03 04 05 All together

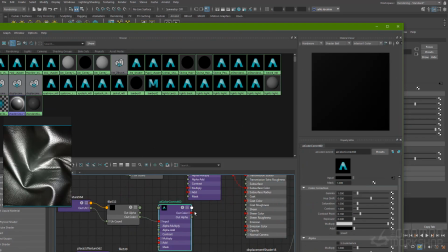[74:44]
So same process as before. So it's very repetitive, all of this stuff.
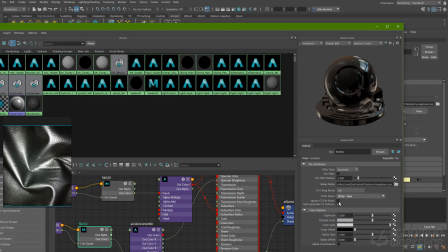[74:52]
You know, it is just connecting file texture maps and connecting color correct nodes so we can actually, you know, drive the look we want inside of Arnold.
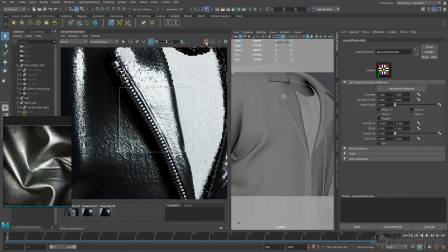[75:01]
So nothing complicated here. So just setting them up to raw and the repeat UVs to 1515.
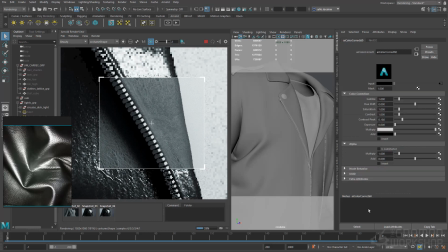[75:09]
And then we can see what this map looks like. Obviously you can see in the render that it was feeling very rough, and you can see why, because the map's basically white.
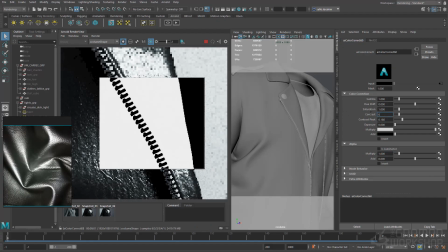[75:16]
So I can play around with the contrast pivot and the contrast here in order to get some variation. The variation's what it's all about, you know. The more variation you can have, the more natural and realistic something's going to look and feel.
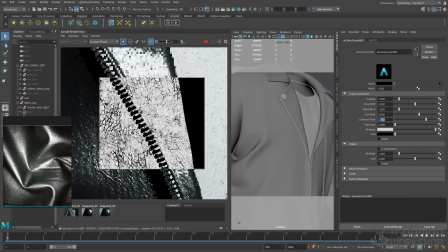[75:27]
So I'm just playing around with this contrast pivot value here, and trying to find something that gives me enough variation.
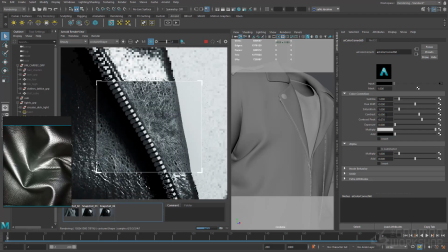[75:35]
So very simply just using the multiplier, sort of a global darkening of the roughness map, and then you can see now that we're getting some nice little hints of roughness variation, but also still feels shiny and doesn't feel rough anymore.
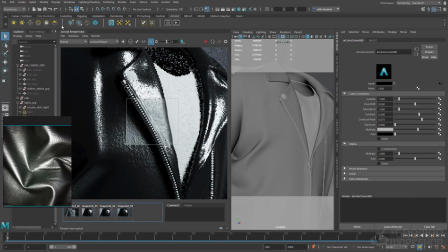[75:52]
And I'm just going to disconnect this and put it on its default value just to show you what the actual roughness map is doing compared to kind of a default roughness value.
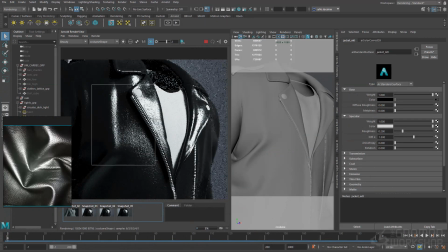[76:00]
So we can of course potentially bring our roughness back down a little bit more so we have a little bit more shine to our level,
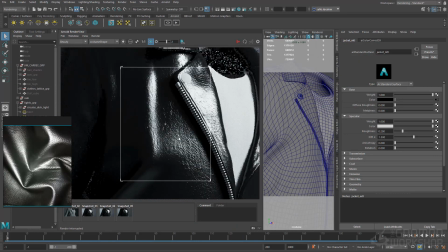[76:06]
but just the kind of look and feel of this is a lot more breakup in those cracks.
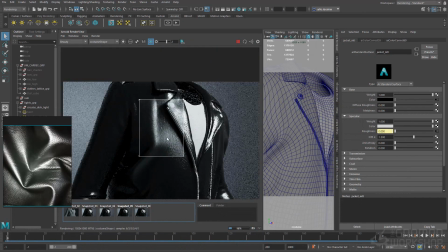[76:11]
It's aligning with the displacement and the color. It's all working together to kind of give us a very kind of cohesive feel.
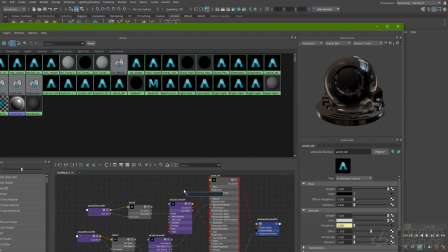[76:18]
Feels a lot more natural. Very simply what I'm going to do now is connect my specular map.
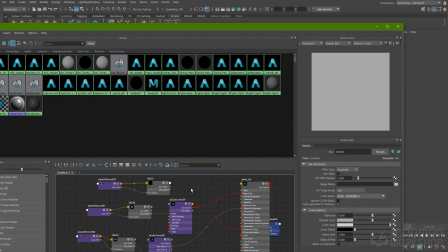[76:23]
This way I can actually drive the intensity of the specularity as well.
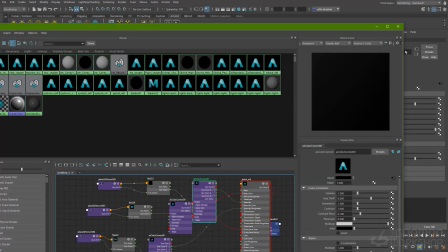[76:29]
And a specularity map, you know, is also going to enhance this more.
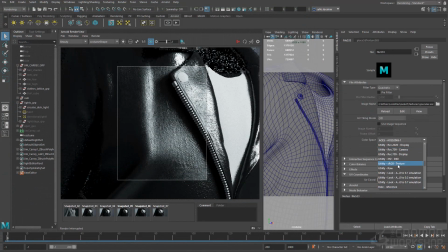[76:33]
The darker areas of the specular map are going to feed into the cavities of the leather material. So it almost act like a cavity map. Just give us an extra boost of variation.
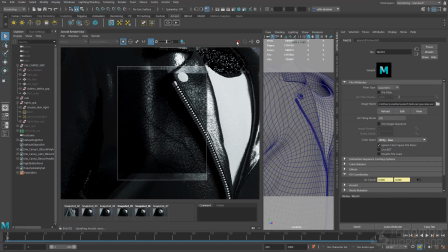[76:44]
Of course, you can see the specularity map here. Just changing that to 1515 as well. And we can use the color correct to kind of boost the exposure.
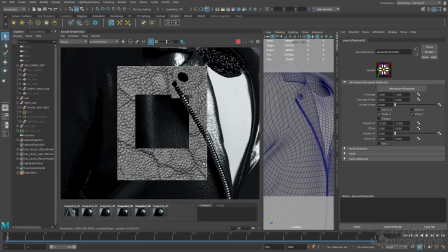[76:52]
So you can see the specular map's pretty dark, and it's darkened our highlights.
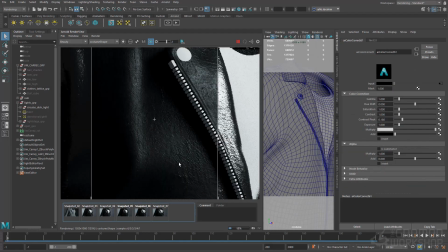[77:00]
So just using the exposure to boost this map back up again.
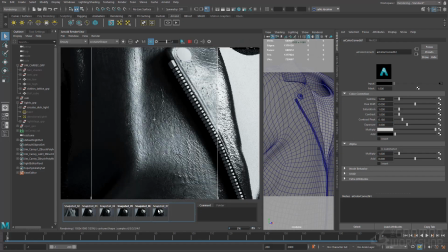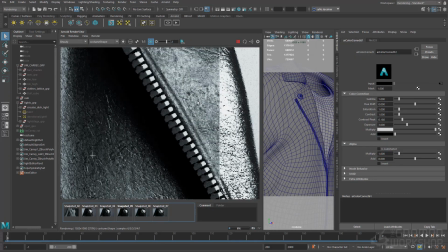[77:11]
You can see how much sort of variation detail is adding.
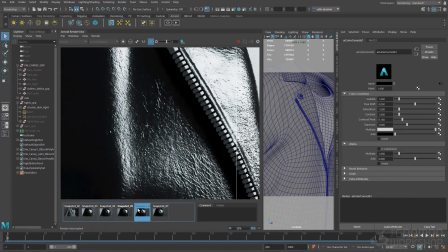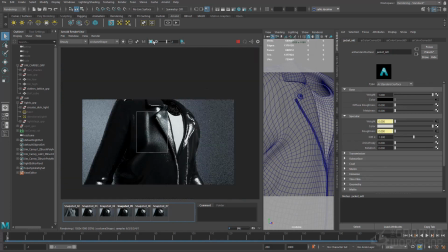[77:22]
I want to render the jacket as a whole now and get some context.
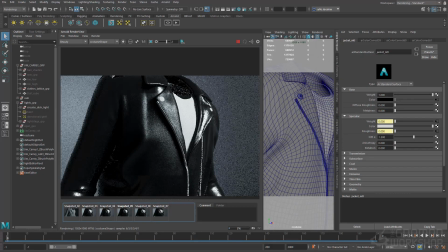[77:26]
You know, working in small regions for too long isn't the best idea because you lose a sense of the wider picture. So it's important to render the entire thing and take a step back. Something that I feel is that, you know,
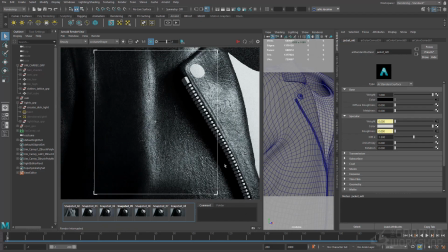[77:36]
I have exposed the image up to 2 and I feel like the highlights still don't really pop enough and there's not enough contrast compared to the photography that I'm looking at. So I want to utilize the coat attribute and bring up the weight to around 0.5.
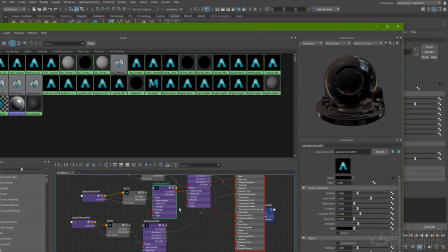[77:54]
And I think in order to get a little bit more of that variation, as I keep talking about, is to plug the
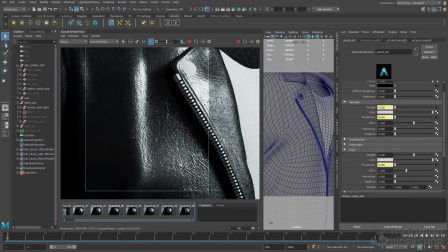[78:02]
color correct that I'm using for the specular roughness into the coat roughness also. And yeah, you can really see the pop of highlight now in the specular response.
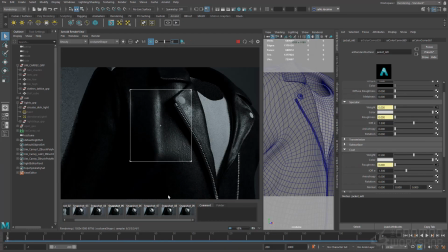[78:10]
So now as I bring my exposure back down to 0, you can really see the difference that's made. I do feel like potentially still a little bit too rough, so I think I'm going to jump into my color correct for my roughness and just drop the multiply down just slightly more.
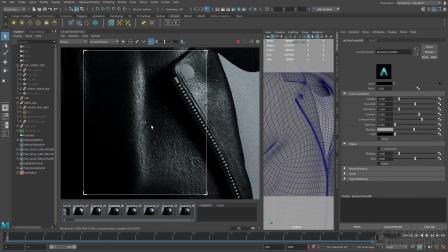[78:29]
I think a bit more of that contrast really reads as leather. So, yeah.
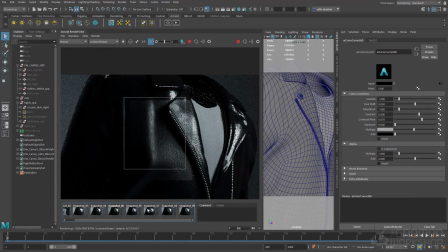[78:35]
And I'm going to render it as a whole and see what that feels like.
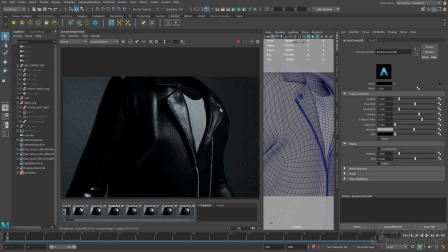[78:40]
And you can see the ZBrush displacement at work here. So I did do a lot of sculpting sort of on the edges of the material to kind of give it that hemmed feel.